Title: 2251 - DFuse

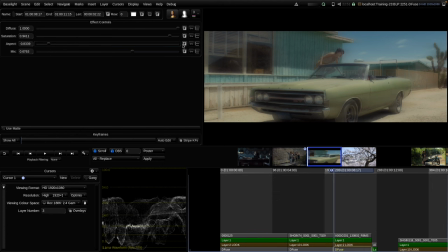[8:18]
My default approach is to leave it on zero. Also, I haven't mentioned yet that diffuse is not color managed. That means it behaves differently depending on the current stack color space.
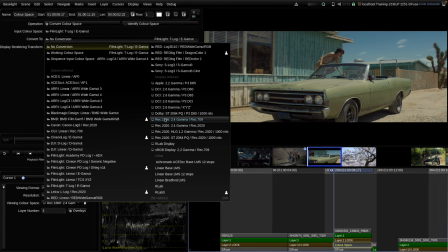[8:35]
So if I insert a color space operator above and convert into a different color space, for example,
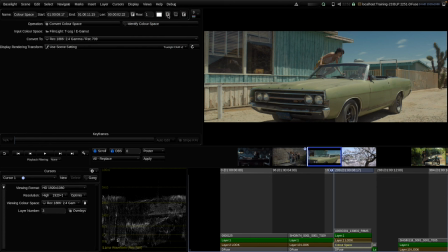[8:41]
into a display referred 2.4 gamma, we can see it changes the effect of the diffuse tool a little bit. But generally, I think the tool works best when we apply it in a log working color space.
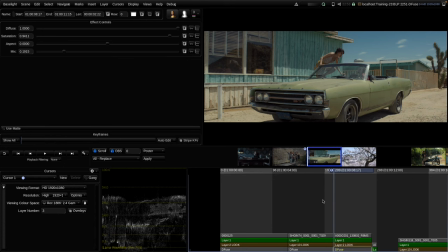[8:57]
In my case, that is currently T-log, but could also be log C3, ACES CCT, etc.
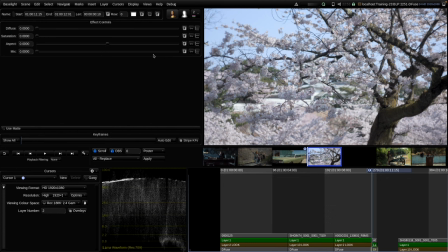[9:05]
On the next example, I show you a small variation. So let's insert diffuse one more time. And I raise the saturation. And let's start again with the normal procedure and add a little bit mix.
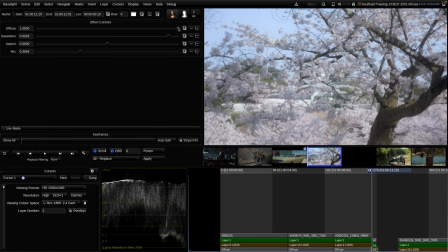[9:23]
But as I mentioned before, if we use a lower diffuse value, we use a smaller radius, and then it acts more like a ProMist filter. And this can help in examples like this to change the texture of the image.
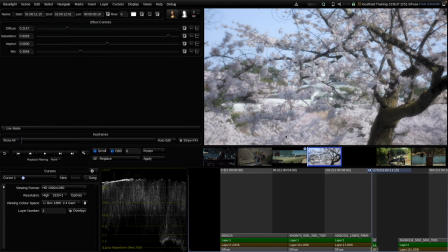[9:43]
So what if we want to give a really fluffy feeling here, almost like cotton wool balls here for these flowers? Then using a smaller diffuse value can really help us in selling that feeling to the audience.
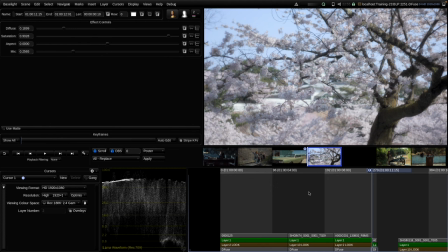[10:05]
Before, after. To give the audience almost like a haptic sensation is always very important for me in grading. So I always try to transmit the feeling and the texture of the objects to the viewers.
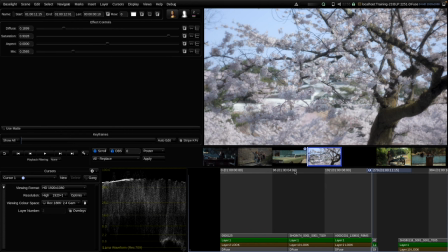[10:23]
And I think diffuse can really help in that regard if we want to sell a really softish, really fluffy kind of feeling like in this shot.
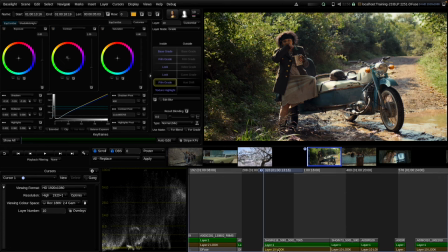[10:34]
Let's move on. Here I want to show you a different technique.
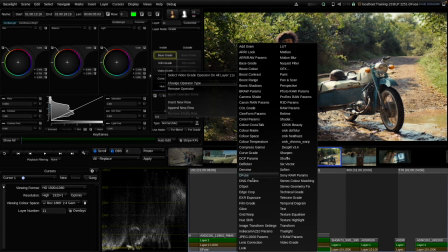[10:40]
So first I add the diffuse into a layer this time.
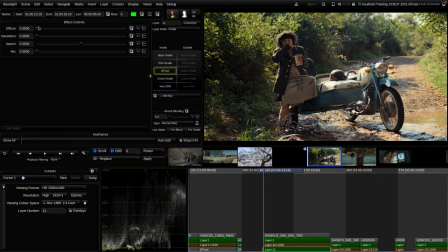[10:47]
Then here again, I guess it's a great example to see how with the normal procedure we can get a better feeling of depth out of the image.
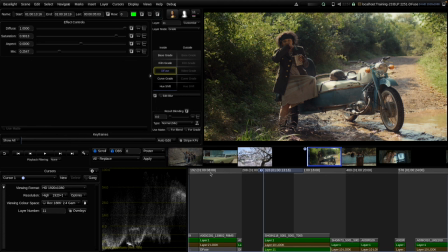[11:00]
This is without, this is with. But in this case I want to show you a different technique that I personally used a lot for flashbacks or to separate a sequence in the movie from a surrounding sequence.
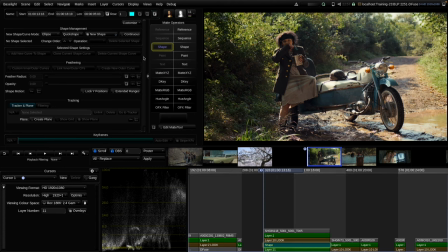[11:14]
And to do that, I use a diffuse in a layer and then I combine it with a shape. In this case, I use the vignette quick shape.
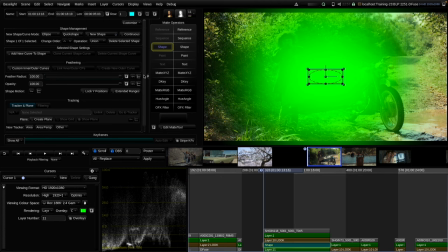[11:25]
Let's make it really small. And I use really a lot of feather. Yeah, maybe something like that. And then I invert the shape.
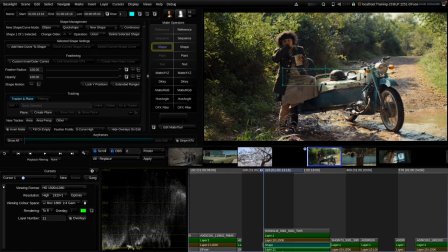[11:39]
So we're applying the diffuse more only to the outside. But that also would not look very realistic. I mean, it's almost not noticeable here.
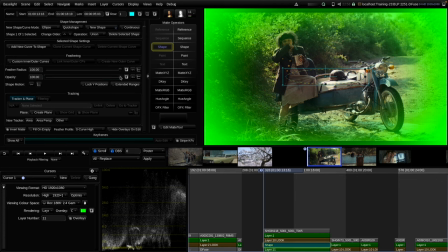[11:49]
But then the key is to lower now the opacity of the inverted shape.
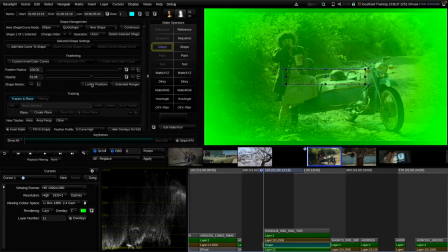[11:56]
And that also adds the effect to some extent to the center. So now we have a 40% of the effect here in the center and 100% on the outside of the image. And now we can get away with really high
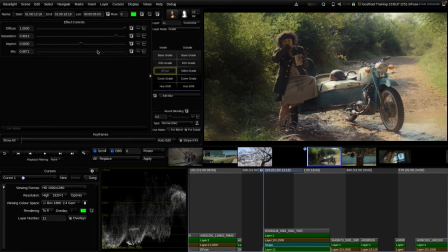[12:16]
diffuse values here with the mix and still don't have like a super cheesy looking image. Let's do maybe something like this.